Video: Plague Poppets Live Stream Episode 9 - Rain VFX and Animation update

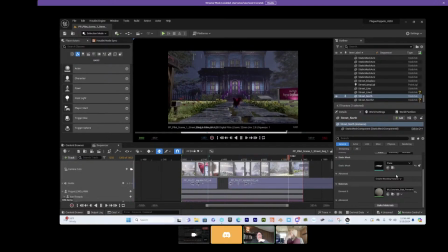From John's original performance for timing. Yeah. Yeah. But what's great is, John and I are able to block out all the scenes and do some temp animatic animation.
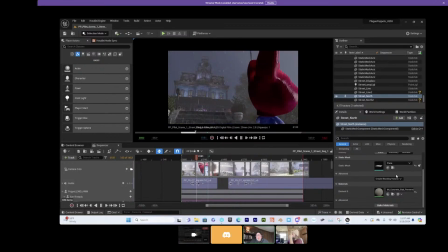And then we hand over a file to Josh with all the dimensions, architecture in the street, and the timing of the shots. And then he's able to go in and Maya. And this is the first pass at the animation.
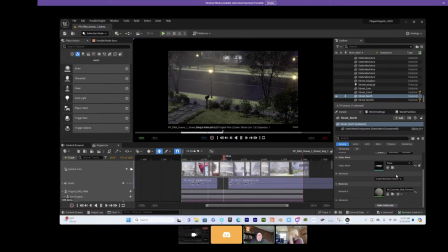And then we plug it back in on our end. And John and Josh kind of go back and forth, tweaking things as we upload them.
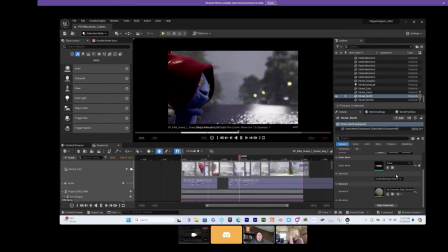Yeah. And that shot right there, I still is going to be one of my favorites.
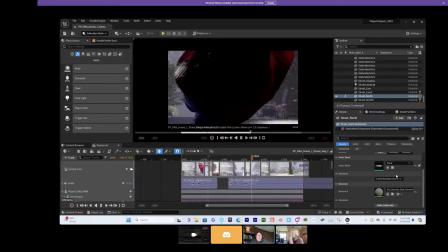We haven't worked on depth of field yet with the camera, so there's only, I think, 2 shots here.
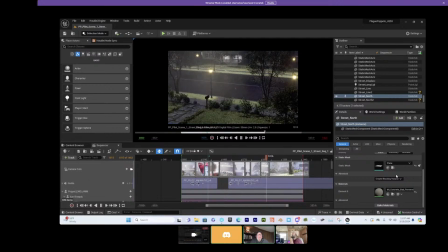We were able to get into that. I think that horizon line shot of her running out is just beautiful because of the reflection of the moon. Yeah. How soft everything is really brings her into nice detail and focus, which is kind of the point of that shot is she's mumbling to herself.
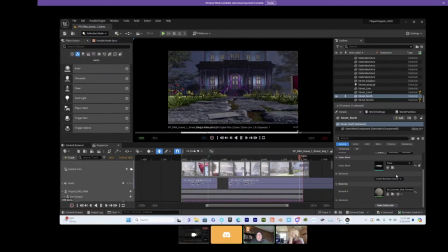So it's a little private moment there between the audience and Enid. Yeah. Cool. This is a beautiful beginning shot. Now the car driving by.
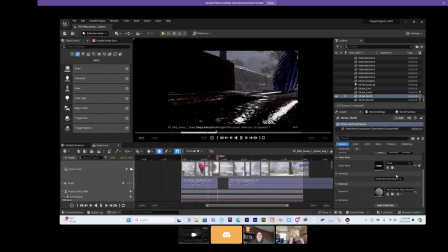Yeah. A little depth of field on that close up. And then John, pause on this. On the next shot.
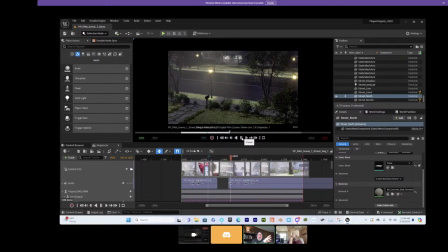Yeah. And let's look at those 2 back to back. Maybe you could just toggle between the end frame.
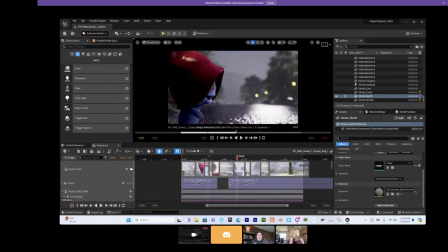Yeah. Nice. But that's really starting to look nice. Good detail on Enid again. Able to get soft out of focus. I really like the street lamps. We're not seeing the moon in this shot. We had it in earlier, but I thought it was a little distracting, and we wanted to concentrate more on her dialogue.
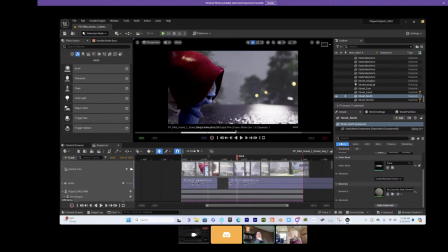So if you go to the next shot, John, this is a really nice composition where we show off the moon as well as the oncoming car. Nice. Yep, then we have the street lights.
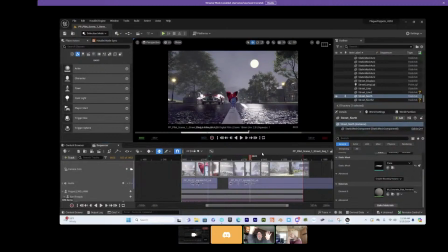So if you can just see where the lighting is kind of coming from, we have that beautiful reflection from the moon on the road and kicking off the cars, which is really nice. Like that's a cool effect. So we could see them a little bit more in detail. Mm-hmm. Yeah. And then just those street lamps peppered in down the sidewalk to give you some depth.
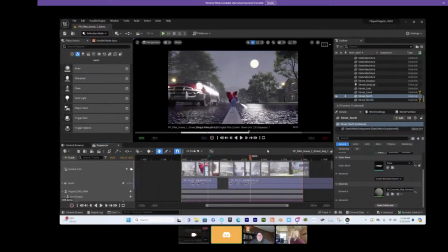Yeah. Yeah, and I think we'll probably even intensify the headlights on the ground. Although, they do look pretty cool already. Yeah, we'll probably want to put in a lens flare of some sort.
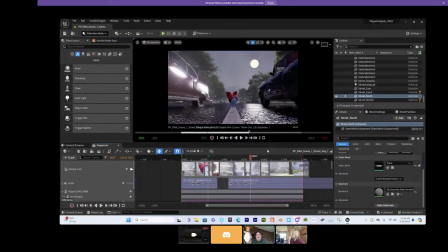So we'll take a look at that. And we'll also have the headlights of the car to the right, the car that's coming from behind. Right. That one has to cast. Those lights will be right on Enid, right?
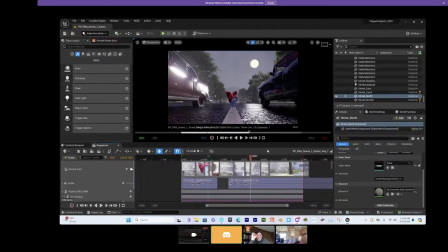So it's like she's kind of deer in the headlights, so to speak. Yeah. Yeah, I wonder if we need to do that. We're going to have to really do that nighttime effect, right? So the
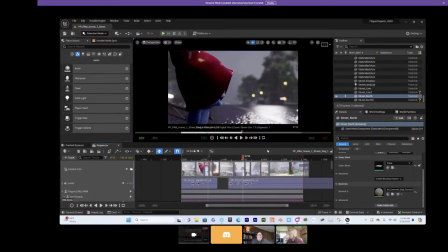headlights pointing towards the viewer should almost be kind of like blinding, right? They should really take over.
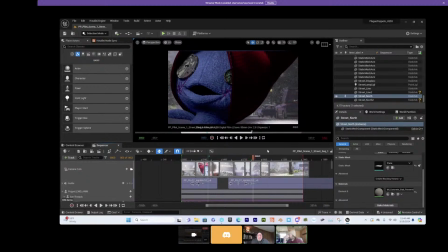Right. And then the other one, is gonna,
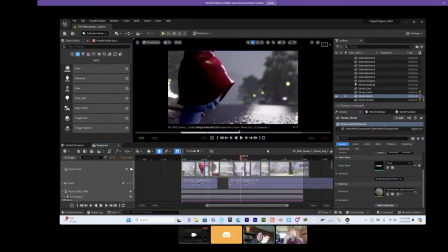I just think maybe bringing up the intensity on those and then adding a lens flare,
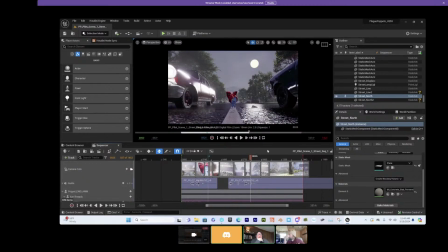coming from behind Enid could be nice. This car doesn't actually have headlights yet, I don't think. So that'll help with it. Yeah, and that car should really cast a lot of light too.
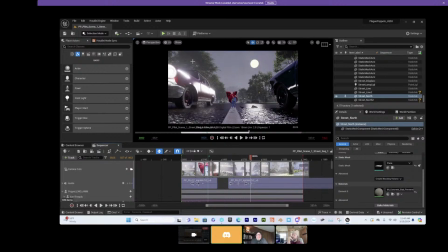I can even have them be spotlights so that they are a little bit more intense even. Yeah. Yep. And then we're going to add some clouds in as well to silhouette that moon a little bit.
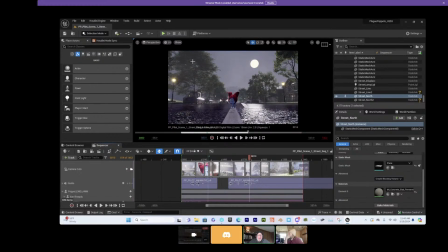And so John's been working on designing some clouds up there because, it is raining. So we do need a bit of a cloudy night, but it's more partly cloudy, probably the back end of a storm.
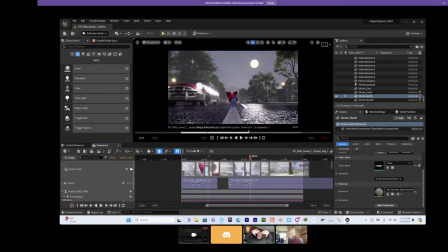Yeah. And we'll see the nice moon up there, but we'll get, some clouds up there to give a nice silhouette to it and add a little bit of
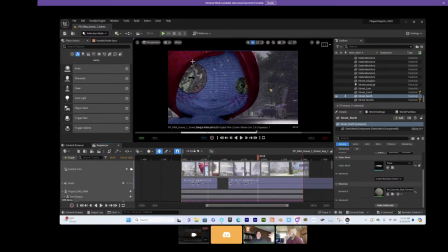brightness from behind, so the clouds are getting sort of backlit. Yeah.
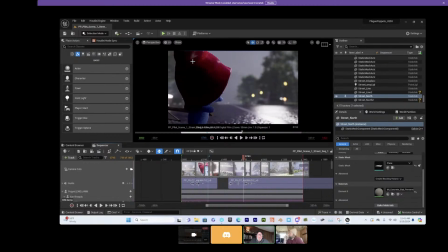And that'll help define the sky a little bit more. Right now, it just kind of looks gray and foggy, but we'll art direct that to have a nice look. Cool. Yeah. Probably by next time that'll be all in there. Do we have the sequence inside the
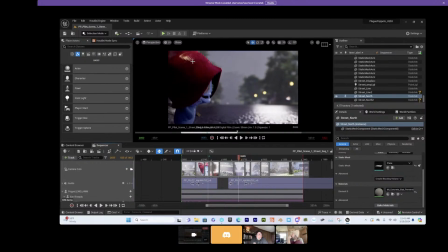dumbwaiter? Or the level inside the dumbwaiter? Yeah. Let's see. Let's take a look what the progress there.
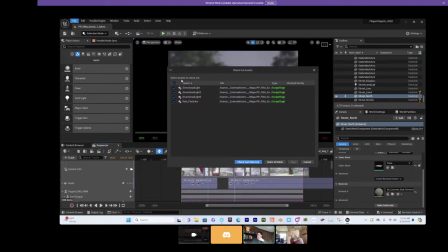Yeah, so one thing we did, I don't think we showed this off. Yeah, I don't think so, because we only did the dumbwaiter, I think, in episode 3 or 4.
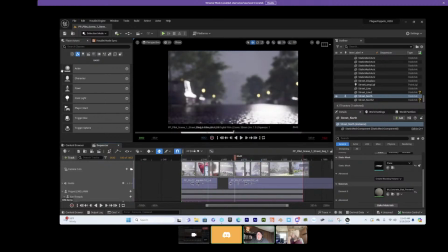But we did start to art direct the hallway a little bit, and brought in some of Julie's paintings. And right now, just sketching in ideas for her to look at. Yeah. And then she can kind of see, oh yeah, okay, now I get the idea.
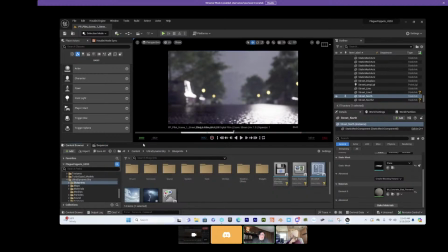This is what the hallway looks like. Let's try this painting or that painting. So we did update that, which is really nice.
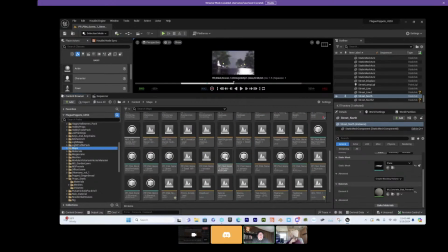And we'll see where that fits in with our sequence. I mean, I always thought of the title sequence being a true title sequence coming after the intro before Act 2, but we could also just put it as end credits as well, and maybe just see Enid pop out of the
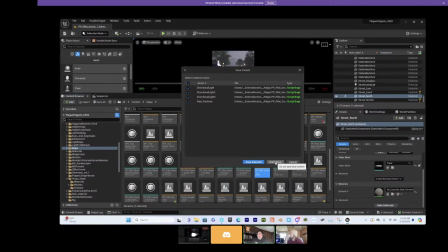dumbwaiter, but not see her journey with the titles and all that. But that's something we can play around with in the edit.
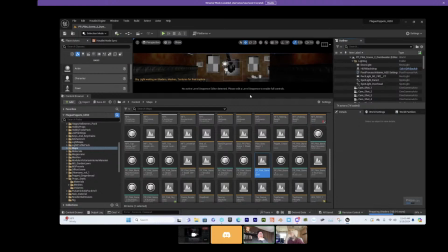Yeah. But it's looking pretty good. Maybe change out the wallpaper.
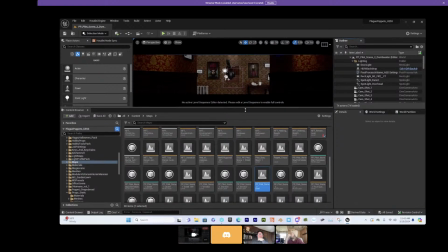Things like that, but yeah, here we are.
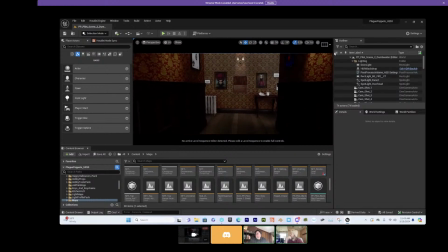All right, we got some new items in the paintings. Yeah.
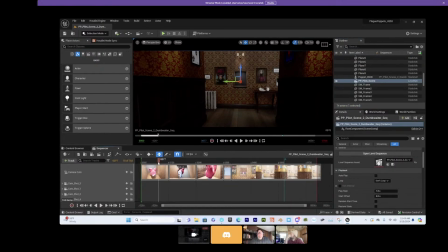Sorry, my lighting here is a little crazy. Where is Enid? Where is Enid? Maybe she's oh no, she's there.
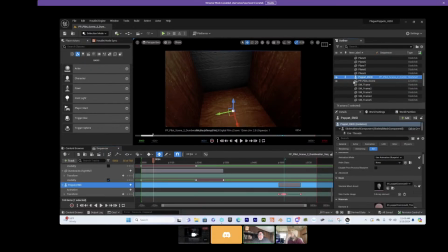She's in her trailer. Somebody get Enid on set. Is she not visible? It's visible. These puppets are hard to wrangle sometimes, I'll tell you. Yeah.
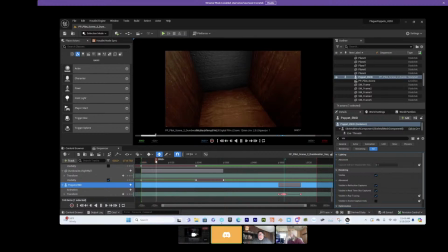Visibility. I have a feeling that if I just play the sequence through, she'll appear. Oh, yeah. And we'll probably give like a little bit of a shake or a rumble to the camera.
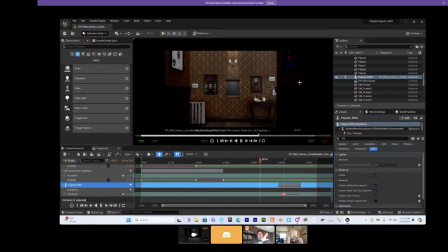Yeah. When it stops. Yeah. Do a little camera shake. Yeah, just so like we kind of feel the rumble. I think the sound design will go a long way, as well as we hear the pulley.
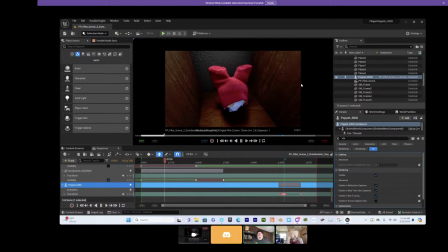And we're on this journey with Enid. We'll have some music as well. The typewriter coming in for the titles. We have some other shots, obviously, that we're cutting into this. Dumbwaiter scene, which will be a lot of the historical photos to tell sort of the background history of the puppets.
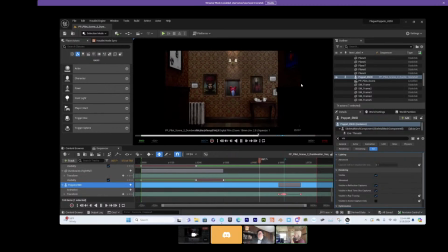And so she's gonna be dripping wet here still, right? So we'll have yeah, and John had discussed, we could always amp up how wet she is. She'd probably maybe come back a little drier by here, but yeah, we'll definitely give her a damp look.
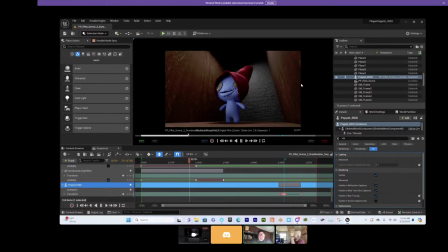Still discussing the sign and how far she carries that. I think she'll probably leave it at the front steps or at the front door in that last shot as she walks up the stairs in the exterior.